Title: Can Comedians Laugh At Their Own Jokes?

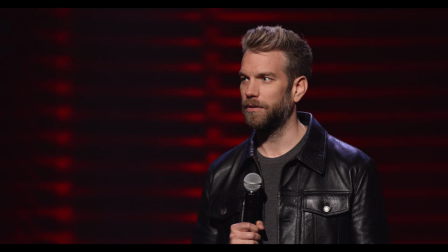(8:30)
Maybe he laughed in the moment but for a comedian renowned for deliberating over every word,
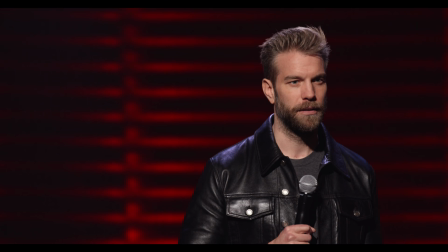(8:36)
who's to say it's not a calculated play to keep the audience engaged? Now that would be the mark of a true sociopath.
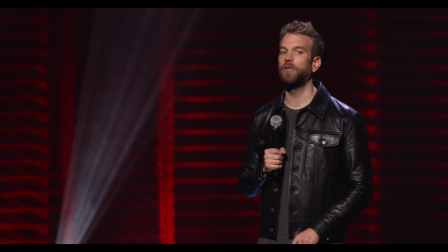(8:43) Murder-suicide is a victimless crime as long as you don't leave behind any kids.
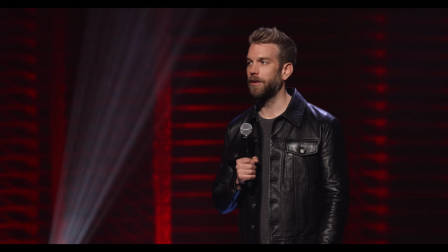(8:51) Gotta kill them too.
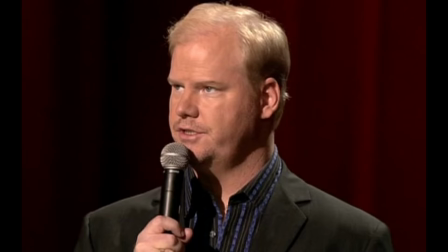(8:56)
The same goes for Jim Gaffigan. Usually he delivers his material in an amiable deadpan,
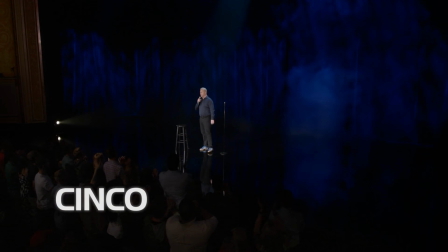(9:03)
but in Cinco he makes a rare exception when he strikes a little too close to his everyman persona.
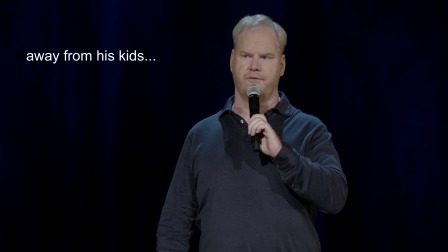(9:11) Just a regular old private jet to take a regular old guy to a regular old private island away from his kids.
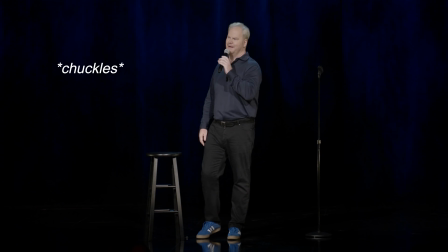(9:19) I'm just salt of the earth. I'm an everywhere.
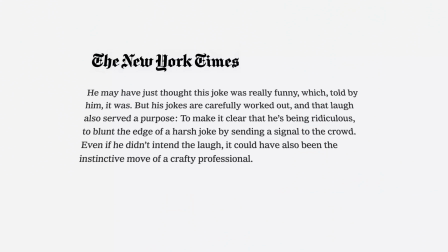(9:23)
He may have just thought the joke was funny, but as Jason Zinnerman notes, the laugh also makes it clear that he's being ridiculous. It blunts the edge of a harsh joke by sending a signal to the crowd. Even if he didn't intend and the laugh, who's to say it's not the instinctive move of a crafty professional?
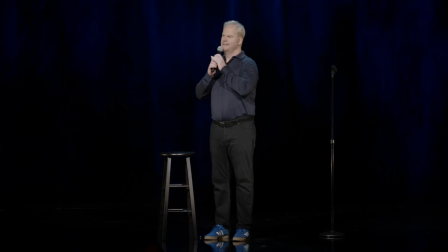(9:45) That's ridiculous.
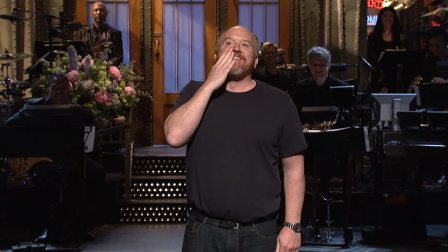(9:47)
Whether laughing at your own jokes is a good thing is up to you, but it's pretty clear that there's more going on than meets the eye.
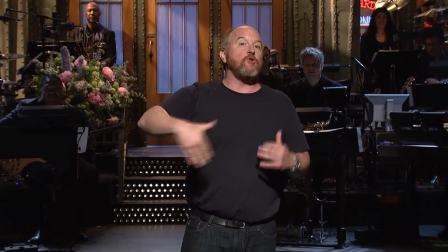(9:56)
Laughter is a tool, and its use as a social signal means it can completely change the impact of a joke.
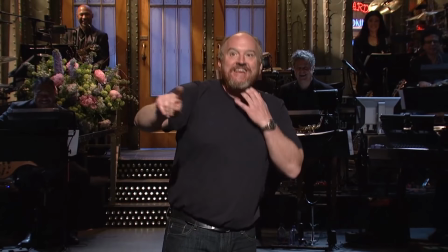(10:03) Because they do taste delicious, but they don't taste as good as a young boy does, and shouldn't!
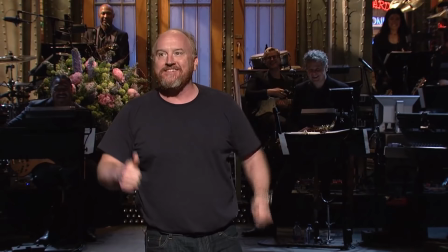(10:10) To a child molester! Not to me! Not to us, because we're all awesome!
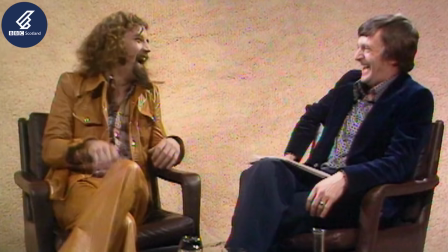(10:16)
I personally think Billy Connolly is a great example of a comedian
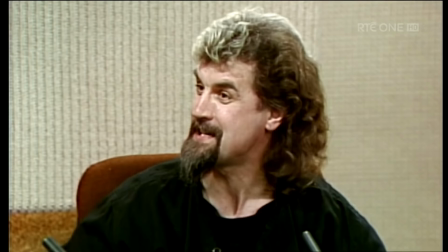(10:20)
who can laugh at his own jokes without taking anything away from his comedy.
What if the signal box was on fire?
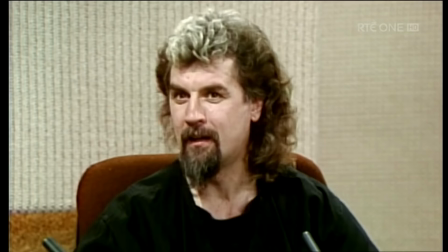(10:27) Well, he says, in that case, I dash down the road and get my Uncle Alistair.
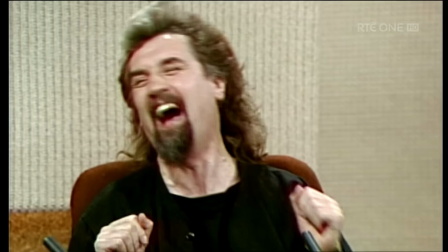(10:33) He's never seen a train crash.
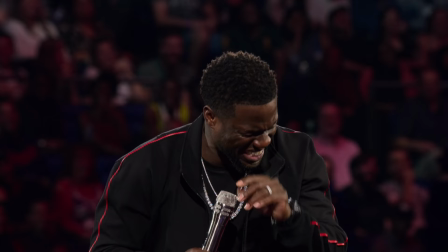(10:36)
Yet I often find myself drawn away from comedians whose laughter eclipses their material.
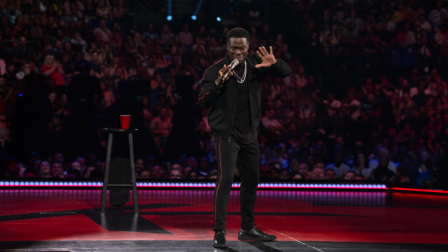(10:44) Get through it! Let me get through it!
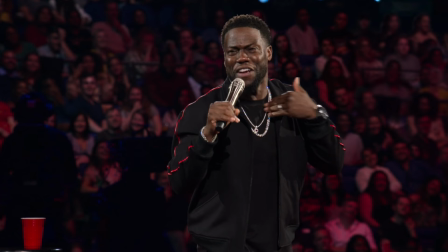(10:49) This is my favorite joke!
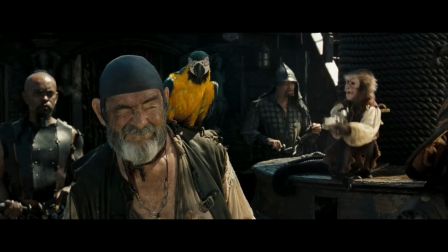(10:51)
Regardless, the next time you see a comedian laughing at their own jokes, maybe you shouldn't take it at face value.
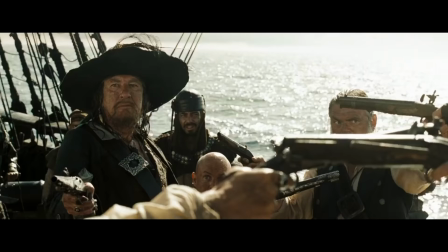(10:59)
After all, there could be deeper mechanisms at play.
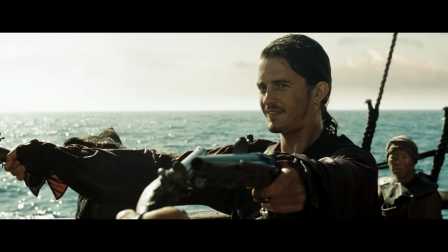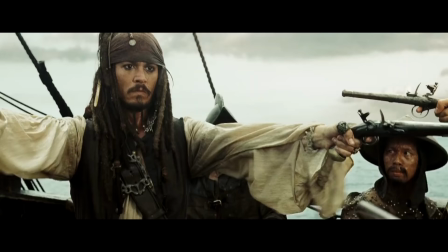All right, then.